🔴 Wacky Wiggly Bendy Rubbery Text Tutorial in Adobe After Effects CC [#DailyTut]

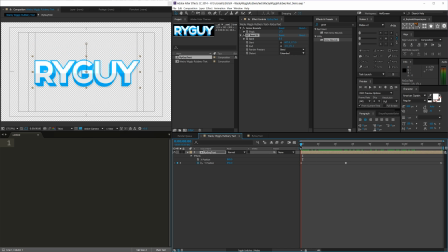So when it moves really fast, it's like someone's yanking a string from the middle and yanking it up. So the ends are going to want to naturally kind of lag behind in this instance,
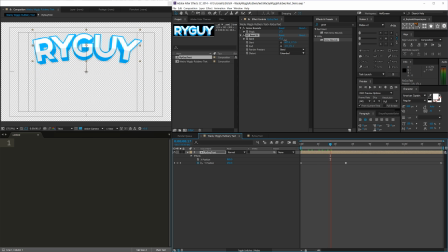and they're slowly going to be brought back to equilibrium as it slows down. So we're going to kind of simulate that effect right here. So right now nothing has happened to the text.
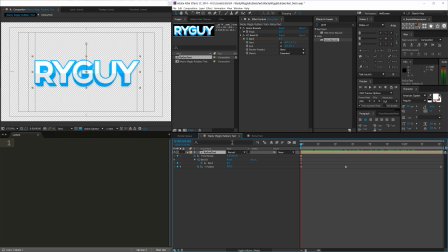So we're going to keyframe the bend at zero. I'm going to press U on my layer here to bring up all the keyframes. So nothing's happened, and then it gets yanked really hard.
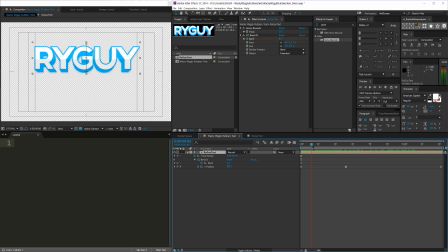So around halfway between the two positions, which isn't necessarily halfway between these two keyframes, keep in mind. See how it's like halfway between where it started, like right here, and where it ends right here?
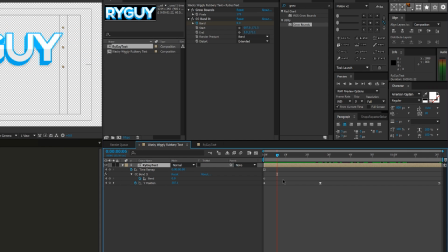It's halfway, but since we changed with like the timing, it's not necessarily halfway between these keyframes.
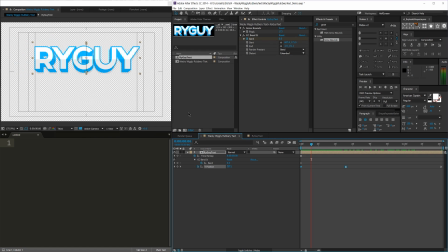So keep that in mind. Find where the position is about halfway, and we're going to keyframe the bend to kind of have the ends lag behind to about where they started. So that looks like about where they started. So the bend kind of goes like shoop, like it's being pulled up by a string.
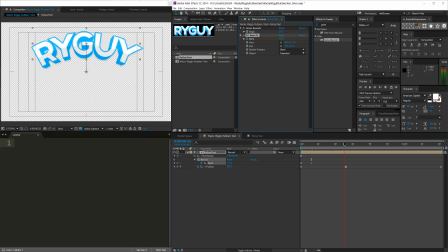And then when it gets to the top, it's all done being yanked. So it needs to go back to the edges having caught up. So it's like, oh hey, we caught up now. So it kind of looks like that, which already looks good, but we still need to put easing on this.
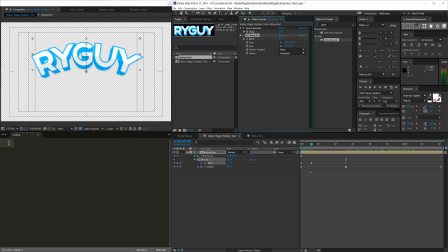But keep in mind that it's still linear, but it still looks pretty decent. But let's continue doing the down swipe before we apply any easing to it. So we're gonna go to here, and then we're gonna go to about where it's halfway between the start and end position, which is about right there.
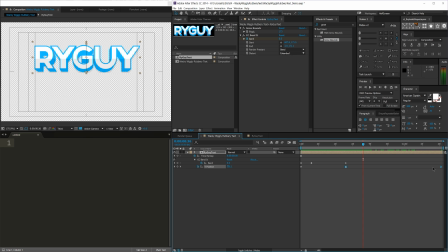Keep in mind, yet again, not simply between where the two in the middle of the two keyframes, but in the middle of where it's positionally located. And we're going to apply our bend to what it would look like.
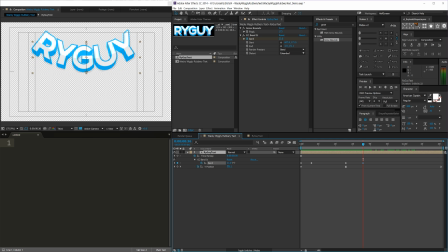So I'm going to put the ends to about where they started, which is right there. Boom. And then when it gets to the end, it's all done bending. And it goes back to zero. All right, so it looks like that. And that is some wacky text.
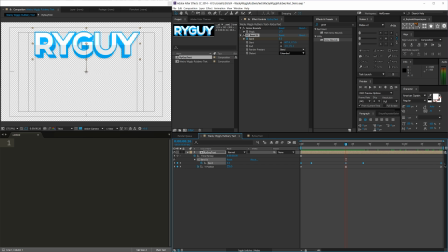Now let's go ahead and add some easing to the bending portion of this. So I'm going to go ahead and play around with some curves here. And yet again, you'll get a feel for how these look based on how much time you've had in your graph editor.
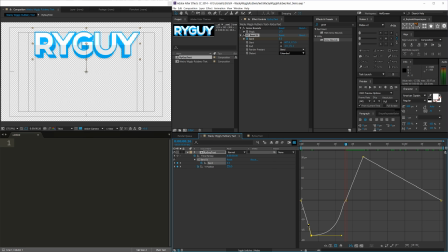So the first little bit here is perfectly fine, because what this is doing is it's keeping the R and the Y in the same position as where they started. So linear is fine for this example,
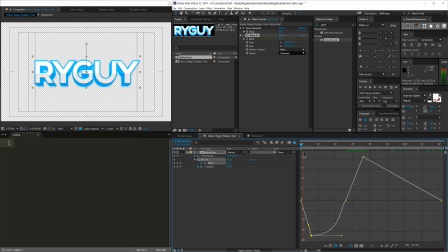because it's kind of like a jolt, and we want the R and Y to basically look like they haven't moved, while the G and the U kind of get yanked up. So that's fine, but we want the ease out to be more gradual, which is why I've added this curve right here.
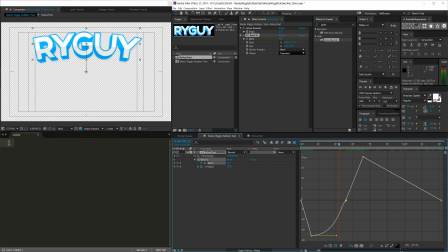So just a little bit, and then I'm gonna have this curve be in and out, and then basically hold down Control and Alt and click on this to kind of get it to be like they're connected instead of looking like this.
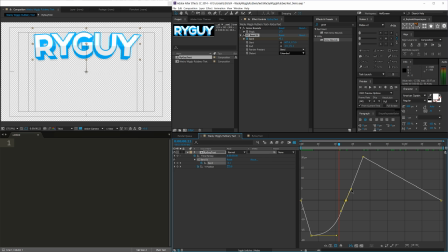We don't want it to have any break. Actually, maybe we do. Let me think about this. Yeah, okay, we do want it to look like this. Yet again, a lot of working with the graph editor and knowing what you want your stuff to look like.
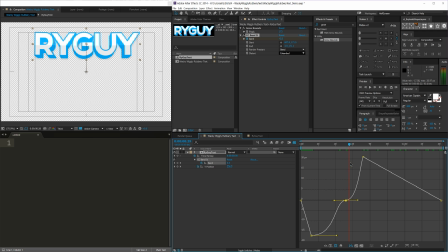So it'll kind of look like this. And then when it gets yanked down, we want to go for, yet again, a linear feel. Oop. So let me hold down Control and, oop, how do we just do one? I forgot. Alt? Yeah, just do Alt to break the tangents and just do one.